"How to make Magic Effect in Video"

So make sure to give her some love and subscribe to her Instagram, follow her on Instagram. comment like photos so let's help out a little bit alright guys welcome back so
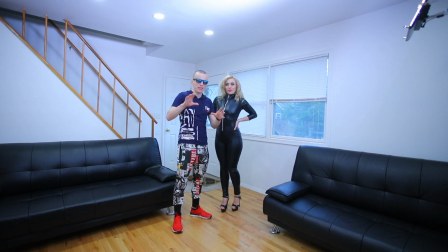we are starting the shoot now the main thing for us is to have the camera steady not to move at all so make sure you got a good tripod put the camera steady so it will not move at all that way it's gonna be very easy to do the trick
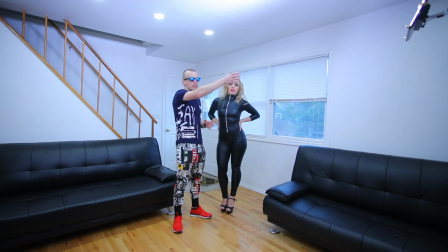now like I said we have two lights that go directly to the ceiling so we have soft light all over the Julia we have Julia in a beautiful cat suit first so let's start the only thing that we have to do is
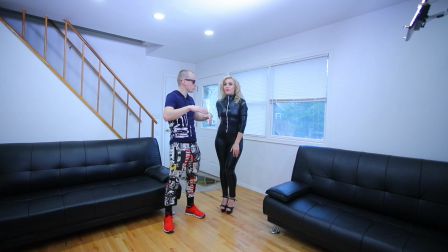just basically help Julia to do some like this and she changed into the different outfit now that all this time the camera has to be steady you cannot move the camera that's the main thing so
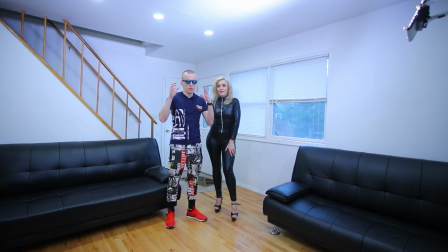currently we are using to shoot this video we're using Canon EOS 1D X mark 2 with the Canon 17 to 40 millimeter lens and microphone we use in audio technical microphone one of the best in the filter and
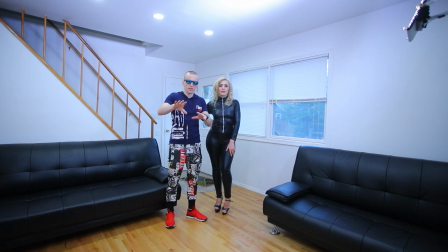all this stands on the tripod we use Manfrotto tripod they are very steady very nice tripods but I do recommend and to make sure that everything will be smooth we need to make sure that the model always stands at the same
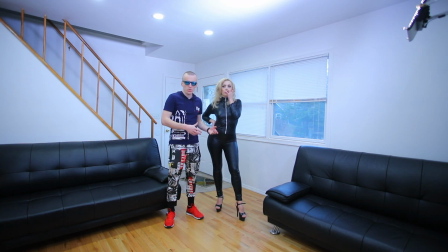place so she will not move when she change her clothes she will stay at the same spot and to do this we just take some tape
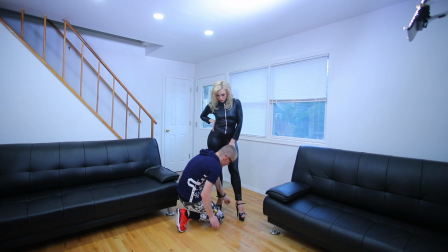and we put some tape right here so we will know exactly where she's supposed to stand okay so every time you shoot video like that you got to make sure that the camera is not moving at all from the beginning of the shoot to the end of the shoot and the model is not moving at all that means that she's staying at the same spot all the time that's the main thing and later in the post-processing in Final Cut Pro you can do some movements with the camera with tilting of the camera and stuff like that I'll show you everything in the post-processing video but right now you just make need to make sure that the camera is not moving and the model is not moving also my recommendation every time when I go to the shoot I have a checklist to make sure that I'm getting everything that they supposed to get so put the checklist yet lights camera lenses microphone cars batteries charges whatever you might need for the shoot make sure to get it all and of course different outfits the best way is to plan everything up front that's the way I'm doing it that's the way I recommend to do for you because many times when I came to the shoot I forgot a lot of stuff and that's way I learned and my learning my mistakes I want you to learn from
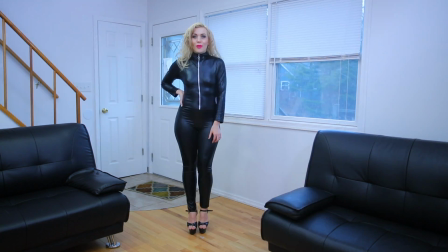me not from your own mistakes What you want me to do tonight?